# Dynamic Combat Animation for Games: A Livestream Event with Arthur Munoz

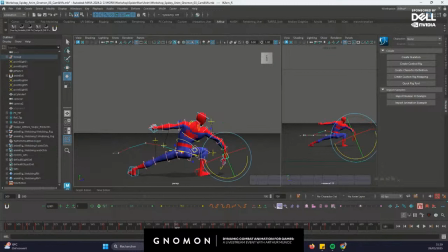So I only need like to shape the arm like to look more appealing during the. So I will already like shape it like to be like having more like the shoulder will be leading the movements,
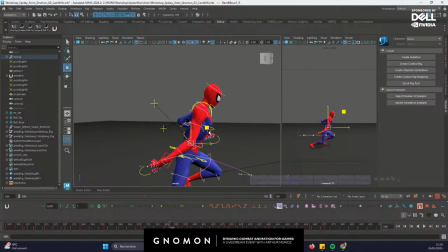and like this everything will look better. And I already like I'm like using like the bendy controllers on the arm, like to have like this kind of we call it like smear frames. It's like you can really like
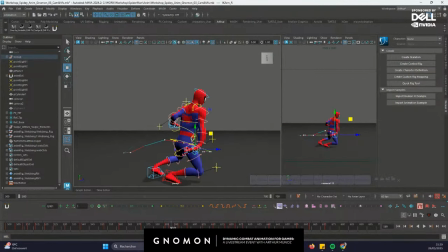bend the arms or the legs or the body just to follow the line of action, and just have like this nice feeling of the speed. Like you will feel the speed with this kind of effect.
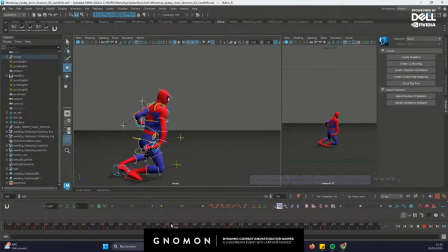You can remove the motion trail, and you see like it's already more interesting to have like this kind of move for the arm. So I will go to the next phase,
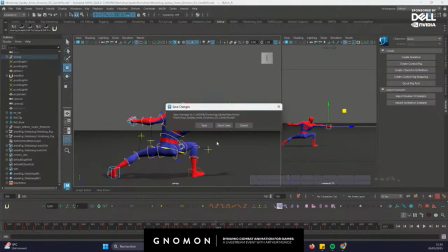that is the splining, because time is going fast. And I will show you where am I at the splining state.
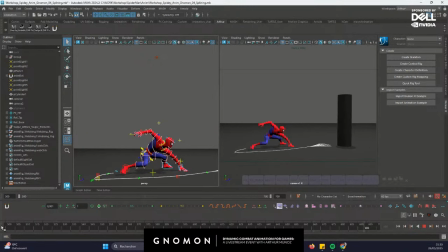So this is a splining part of the animation. So you see like I already like clean a lot of the arcs. Like you can really see like the
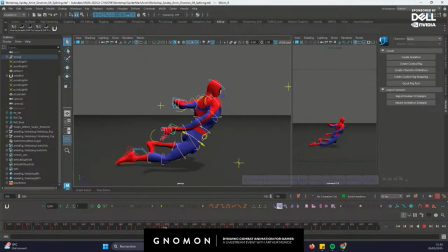following, like let's see closer, like this arm is doing like this crazy bendy movement just to release like the web. Like it's like shlook. You will really feel like just to have like this nice
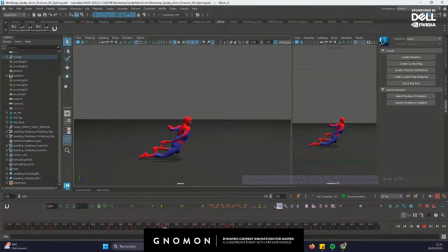leading with the upper body, and then like you have like the arm is like overlapping a lot just to release as a last moment. And you can really like play with the recoil. We call it the recoil of the hand.
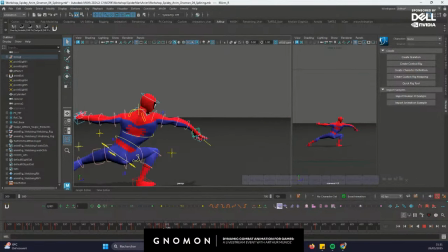Like the hand is like going forward and backwards, just to have like the nice a nice recoil to it. And you can see like the left arm is also like following the action,
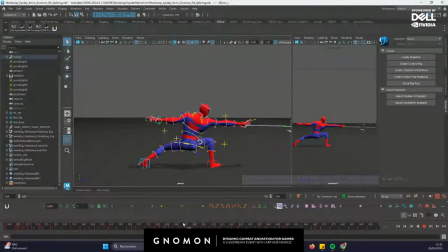but it's like you see like it's still like having like weird motions to it. But that will be like the next part. It will be like polishing the animation and adding still like all these information to your character, like still like this arm like is doing weird stuff,
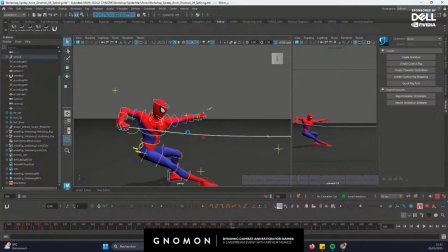maybe because I didn't spend too much time on this arm because it was like a secondary part of the animation. So it's like doing, see like weird arc like this.
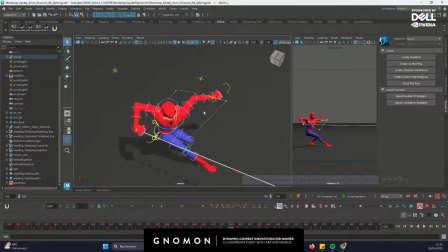It's like angular and not like circular or like, and I need it like to be more like a cool arc. So let's add a key in between, just like add more information to it.
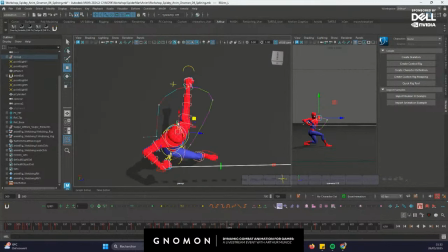And right now it's just like adding information because I already got my foundation from my Blocking Plus.
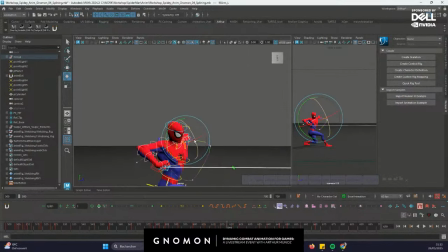It's all about just make it more easy to read and nice to follow.
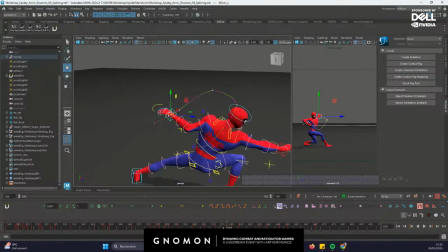And it's always like nice to have this kind of nice shape.
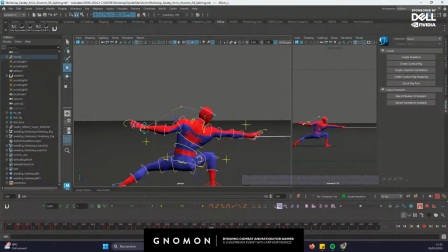So now you see this shape is like already better. And same here, like there is like something going on. Maybe I will add something like this
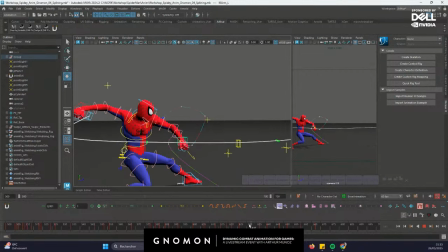and see like the arc of the hand is like already like more interesting and smoother. And then you will also like need to, let's remove the motion trail because it's lagging a bit.
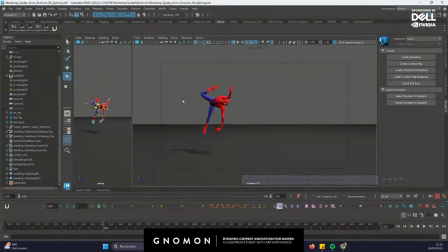And always like go back to your camera view because on your game it will look like this. So always like go back to this camera, and even you can work on this camera view because if everything looks from this point of view, like you need to check if everything is readable
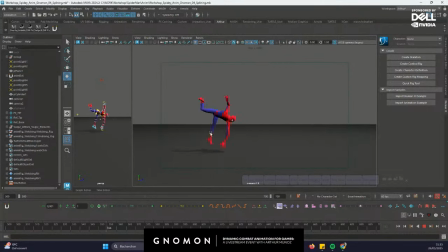because each pose is important for the player. Like you really need to feel that Spider-Man is shooting something. You really need like to think what he's doing. It's really important like to have like these beats in animation.
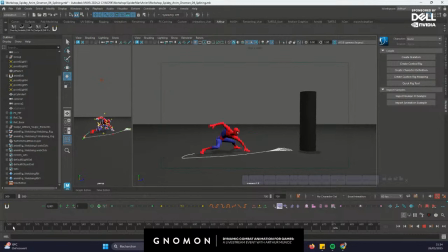Like you really need like to feel like something, like he's jumping, then he's like shooting, then he's going back to idle. Everything needs to be readable for the player. Like this, you can follow what's going on. If you're going like into like too many action in the same time, you will lose track of what's going on and it will be like a bad game animation.
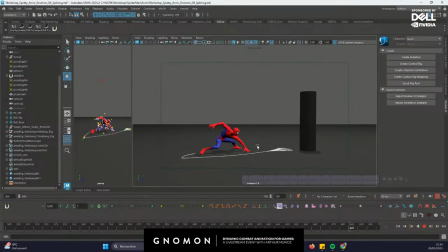So right now, I think it's quite clear, like he's like jumping back and then shoot and like pull.
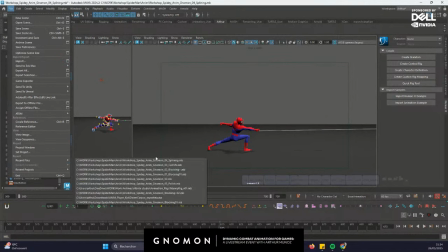So I can go like to the final polish file.
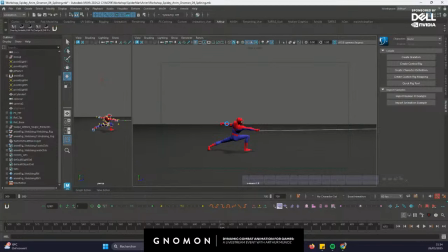Like this, you can see like the final result. And I will talk about something else.
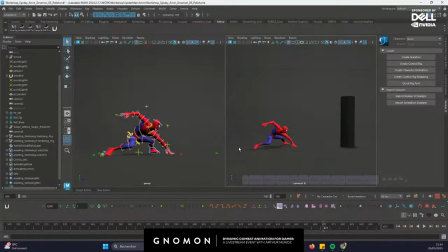And still like during this process of polishing, you can still polish your poses and make it more interesting. So we are like this. I also like added like this background that is more flat, easy to read.
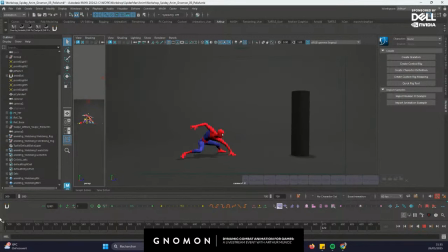And then like you see like you have like nice arcs and nice and fluid animation. I also like I added like a new camera like to just show you like how weird it can be like from a different perspective,
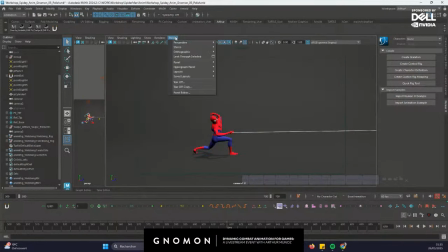because like this we are like a 2D camera view,